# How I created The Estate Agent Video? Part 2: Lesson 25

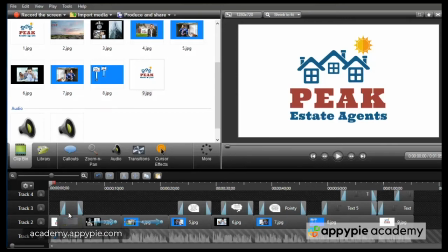0:01 Okay, I've added the different elements to these slides now, and we'll go through them one at a time.
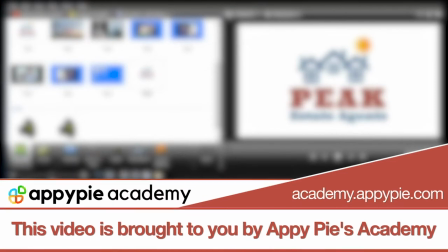0:09 This video is brought to you by EpiPies Academy.
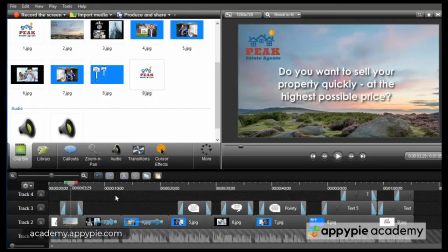0:14 So the first element I've added is some text, and this text just fits over the top of this slide, and it basically reflects the voiceover artist, what they're saying on that part of the actual video.
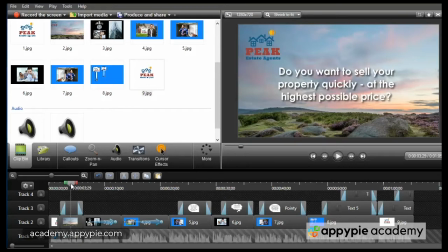0:33 So it raises the question, do you want to sell your property quickly at the highest possible price? So it's a very positive message that people will see at the beginning of the video. And then the next section, if you remember, it goes to the dark background, which is the big
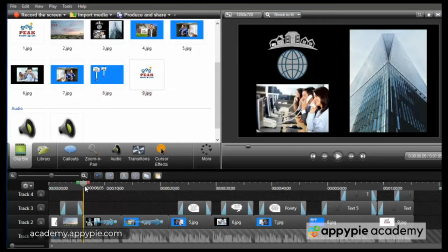0:52 multinational estate agents that people feel uncomfortable about dealing with. And what I've done with this slide is that I've made it basically float backwards into the background.
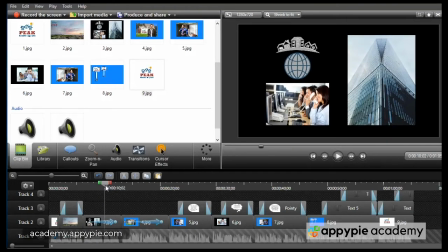1:06 So as you can see, as I pull the cursor across, it makes everything get smaller, which means that it gets less significant.
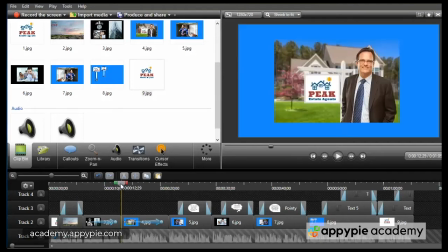1:16 Now, as we come to the next slide, I've done the opposite with this. I've actually made this slide get bigger. So as you see, as I pull the actual timeline along, you'll see that the picture gets closer to you.
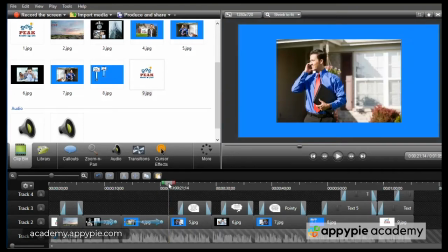1:33 So into the next slide, this is the actual sales agent. Instead of putting any transitions, I've added a speech bubble, and that speech bubble simply says, yes, my aunt lives down that road, see you in 10 minutes.
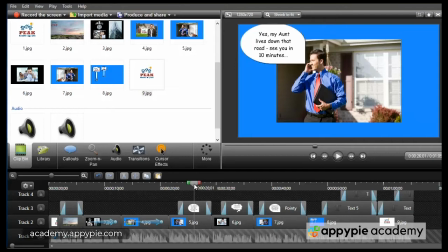1:49 And that reinforces the message that the agents are local people who know the local area well. Now, in direct contrast to that, and we've got the contrast of the blue background as well as the contrast of the character within it,
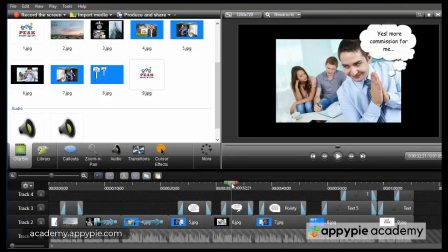2:07 we've put a thinking bubble on this one, and that one says, yes, more commission for me. He's rubbing his hands. All he's interested in is a quick sale. And that again is reflected within the narration from the voiceover artist.
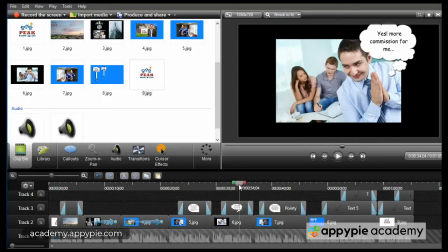2:25 So from the villain to the good guy,
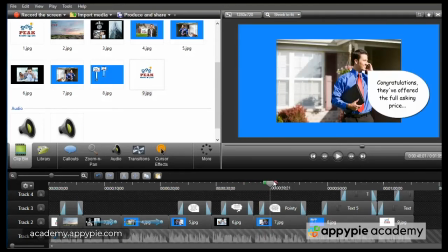2:30 we're back with the sales rep and another speech bubble that actually says, congratulations, they've offered the full asking price. Another direct contrast from the previous slide.
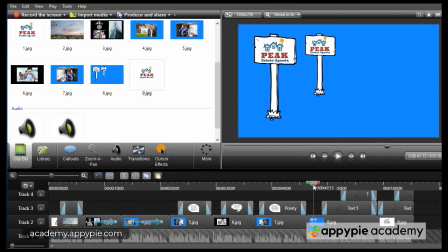2:44 And then finally, one of the last slides is where we show that Peak Estate Agents introduces their sellers to 1,500 plus interested local buyers and exposes them to 22,000 monthly views on their website.
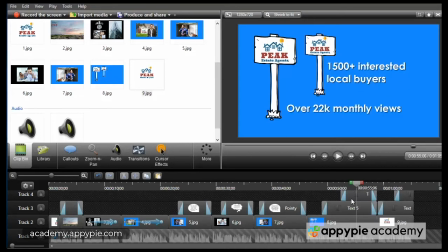3:04 If you remember, I left this space here clear so that I could add these bits of copy to be introduced within the video timeline. And then finally we get into the
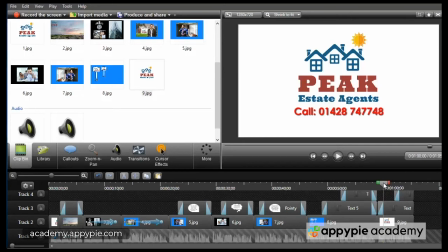3:21 outro, as I call it, the logo at the end, and we add in there the telephone number and then the website address. So if I quickly drag the cursor through this,
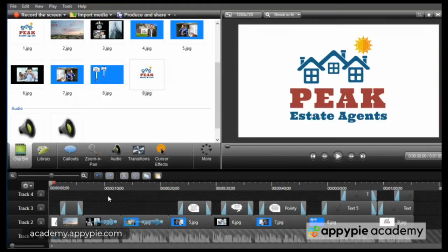3:36 I won't play the voiceover because you'll be able to see this finished video.